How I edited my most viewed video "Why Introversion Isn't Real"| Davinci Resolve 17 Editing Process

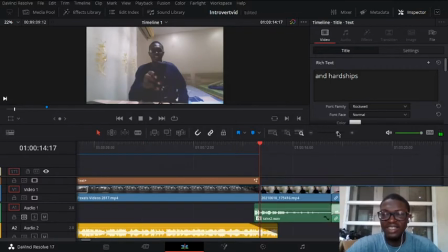4:15 And right here I made a J cut. So if you don't know what a J cut is basically making your audio start before your video starts.
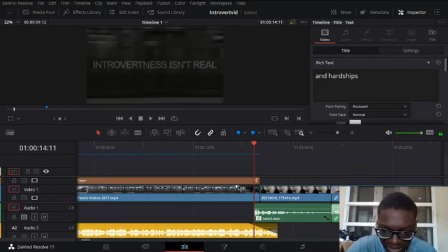4:25 So towards the ending of the train clip, I dissolved it. You can see the darkness go. You can see the clip fading out. I also faded out the music, and I started
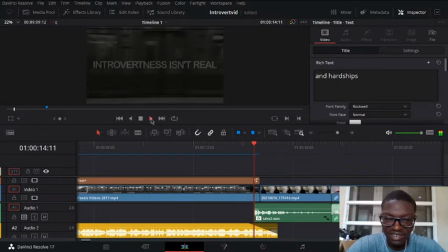4:39 the playback of my commentary right from here. Like you can hear me talking before the video even starts.
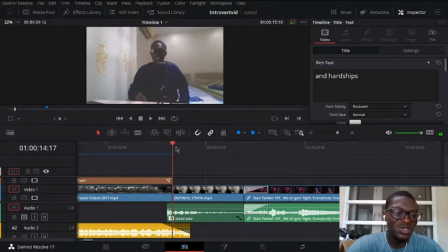4:50 Yeah, so right here I added an effect because I knew this video is going to be quite controversial because a lot of people that think they're introverts, like wouldn't find this funny or wouldn't find it very very funny. I knew they would get angry, so I did this effects with a little bit of sound effect.
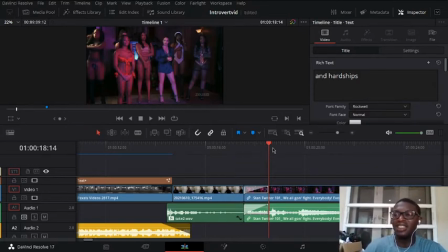5:09 I found this meme on Paul 4.0, basically a channel on YouTube that posts all these Twitter memes and everything. Like if you're looking for quality meme content, that's the best place you can find it.
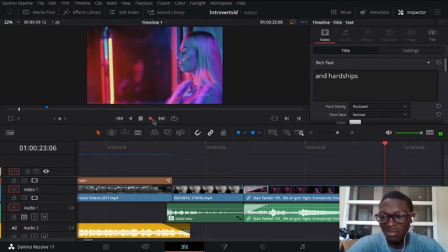5:23 We're all gonna fight, yeah.
So it was quickly this clip of people fighting that I got.
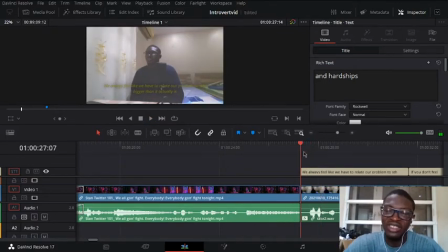5:32 Yeah, so right after that I started my commentary. I did subtitles so that I can capture the reader more. I made this subtitle. I use this font called Rockwell. I use Open Sans and then I made the color yellow and then I make the background black because I noticed that
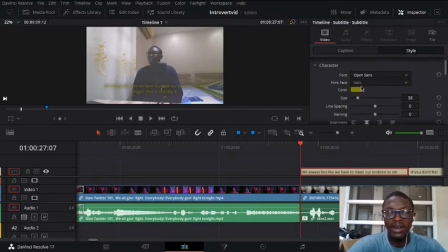5:51 yellow with a black background or a black drop shadow really adds to the effect of the video.
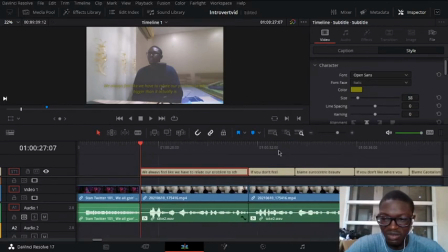5:58 And yeah, it looks perfect the way it is right now. I talked for a bit, actually for a long while.
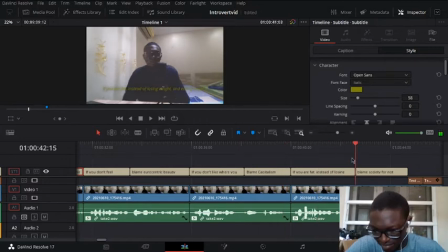6:05 And then I make sure I spaced everything evenly. Yeah, and I did another J cut right here. So I wanted to start speaking. Start. I wanted to say normalize it, normalize that, normalize shutting the hell up, and continuing.
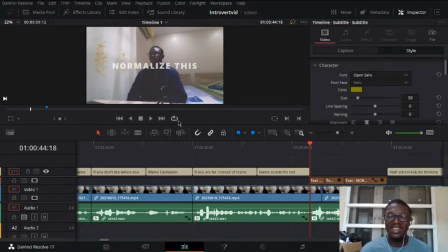6:23 I wanted people to focus on that and hear that before going to the next clip. So it sounds like this.
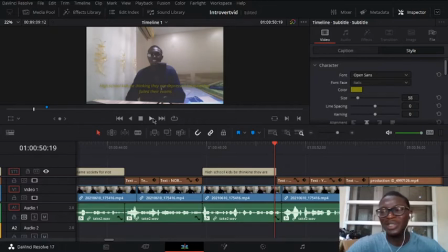6:36 Yeah, so that's how it is. I know my playback is terrible because my laptop has 8 GB of RAM, but hey, we've got to do what we've got to do.
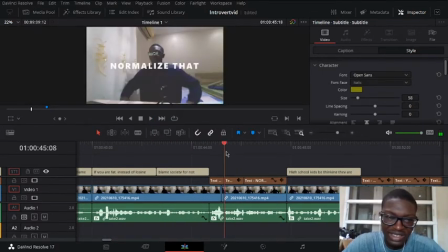6:52 Yeah, also notice how I use text for this because I want people to see, because I was actually making, I was spitting bars this time, so I want people to see that, yo, I'm making like, I want people to focus on what I'm really saying. Like thinking about it now, I could have added like a little bit of
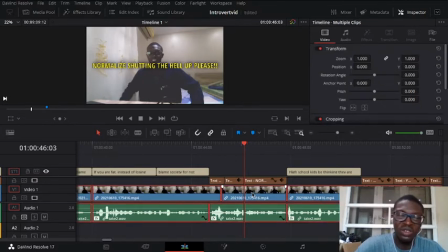7:12 shade to this text and then blur this one out a little bit so people will see the text better, but hey, it still works.
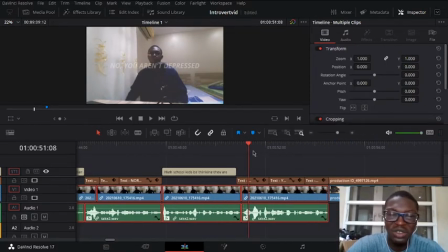7:24 And then yeah, what I want to focus on, I make text speaks like you aren't depressed, you just didn't read for your exams, you do not, yeah. So I said, so I made the you do not text like very big, starts very small, and then
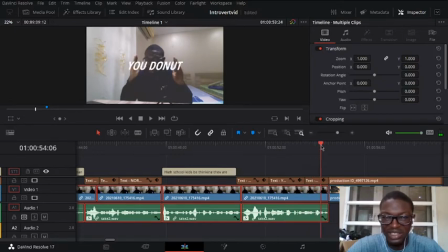7:42 as we go on timeline, it gets bigger until we get to the next clip. Yeah, I made this one orange and very big, so people will focus on it. Like I basically just make my audio to match my video and my text.
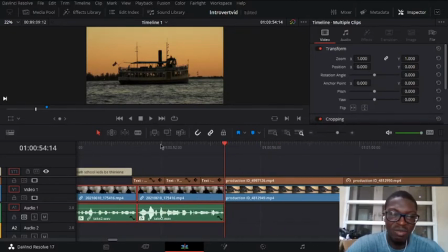7:59 So we go on and on. Yeah, I did this clip of a boat. I actually found it on pexels.com. Yeah, with some music sounds and everything.
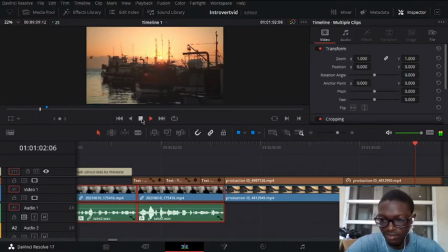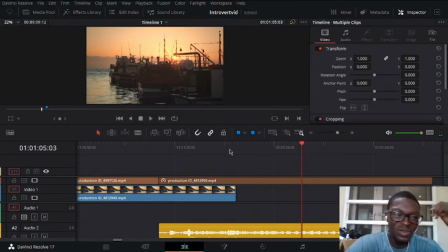8:15 Yeah, I made a mistake when I was recording the audio. I don't know, like the audio got fucked up and everything.
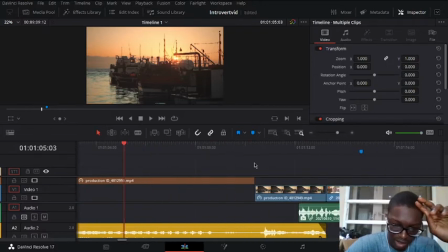8:21 But hey, we move.